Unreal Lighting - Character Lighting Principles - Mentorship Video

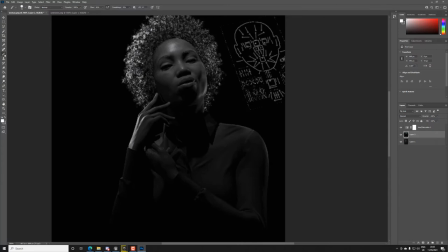16:30 I mean, to be fair, that's kind of what we mean when we say the image is flat, is that it's lacking those difference of shape and form when you're working on it. So whenever someone is commenting, oh, it's flat, or if you notice me,
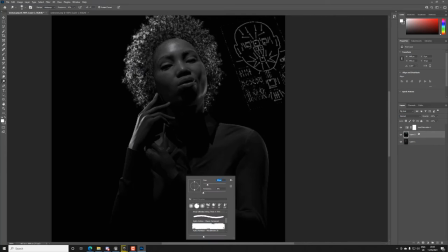16:50 sometimes I'm telling people it's flat, that's mainly the reason for it.
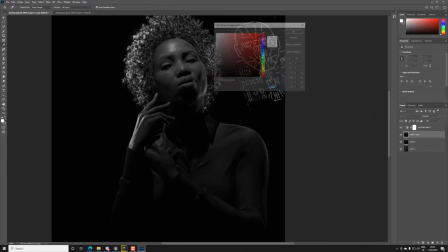16:55 So generally speaking, what you might want to try and do is kind of look at the image, really study the image in detail, then kind of make sure that you have this
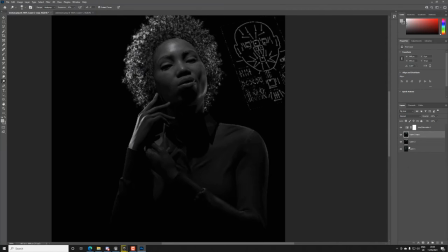17:09 this area is a bit brighter, and you have, well, what else is it, the neck area here is brighter. You might be wondering, oh, I don't see anything, don't worry.
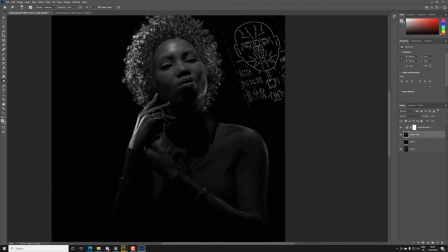17:26 And this might be a little bit brighter. Obviously, we know for sure that this needs to be a lot brighter. Brighten up that neck area, would you rely on like the baked bounce, or like would you tack another light in there to fill it?
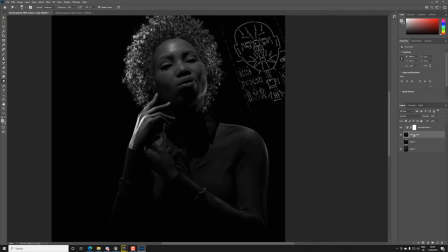17:43 For the neck area, I would definitely consider the bounce, or maximizing one light, I think is very important
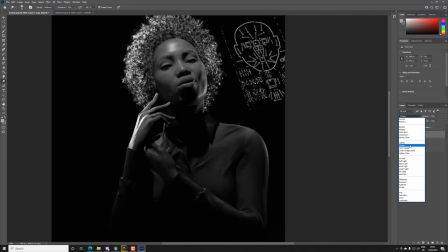18:02 when you work with these kind of things. So I would definitely try and do that to kind of emphasize
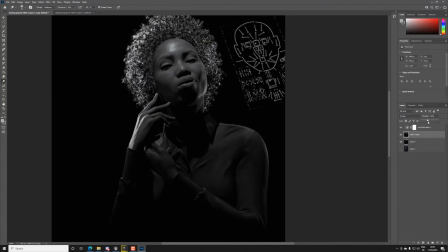18:14 the bounce light. Yeah. If not, I would obviously also consider
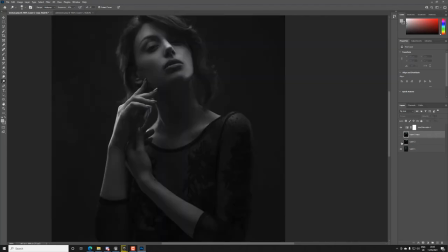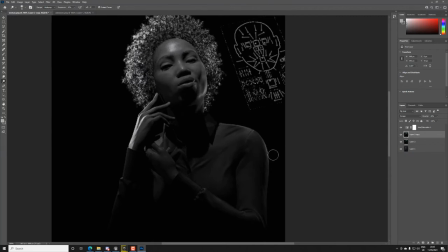18:26 you can see we are trying just to play now, and we can see that we're trying to fix the gradient in a way that makes a bit more sense, right?
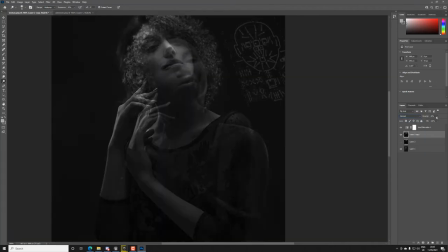18:37 But also we have to remember, I would also sometimes in this case add a little point light, for example, something cheap that doesn't cast shadow. This is very important. When you come to a point where something is difficult, the pose is different in digital lighting, and you cannot bake. For some reason, you're not allowed to bake.
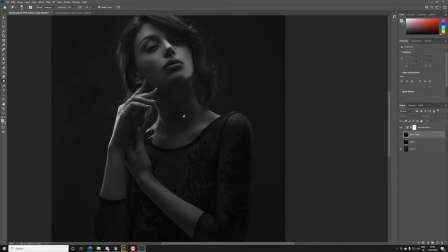18:57 That's where you put in lights with no shadow, because you don't want to have shadow in areas to show that you have some light. So for example, for this hand, it might be that you don't cast shadow, right?
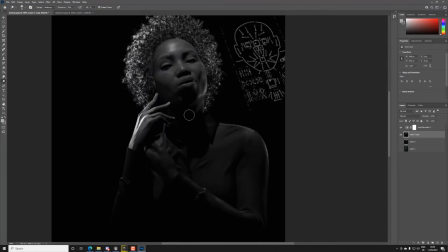19:11 It might be that because you already have something going on with her hair, you put on the light somewhere around here, and then you say, okay, don't cast shadow, then you will fill in this neck automatically, right? In this area. So there are different ways of solving this.
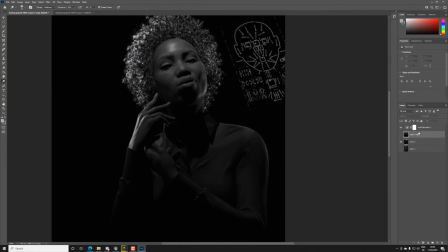19:30 That's a fun part for you, I think, is there's not like a, there's a, for now there's a very little chance I'm going to tell you you're doing something wrong, because the point here is first for you to learn the tools how to manipulate the tools and how do you replicate effect correctly.
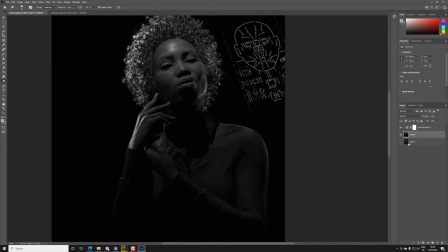19:45 And then we will start talking about how you could do it better, or how you could do it in less light, or actually you should have used the area light on top of the head instead of a spotlight. I tricked you, sorry, you know. So these are the things we're gonna go through afterwards. But the key problem with the current version, we have a good starting point.
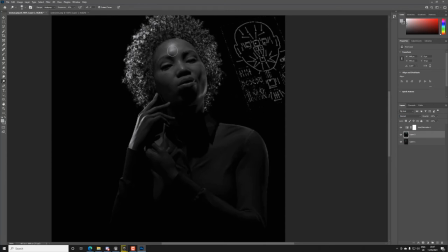20:05 We have the rim light, we have the highlights on the hands, we have the basic areas that we want, right? It's not like it's a bad image. It's definitely a very good start, but as you can see, it just stops.
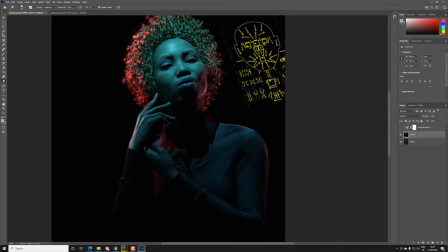20:20 You know, it you can see that there's a light and it stops. You can see that there's a light and it stops.
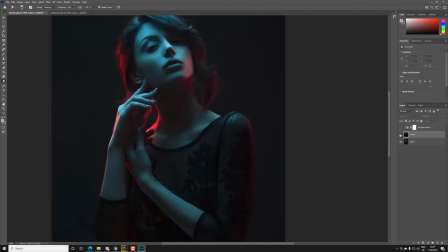20:25 Does that make sense? Yeah. And when you look at other PCs, it has a nice flow to it. It spreads around. There's a super highlight on the edges. And this is the cool part.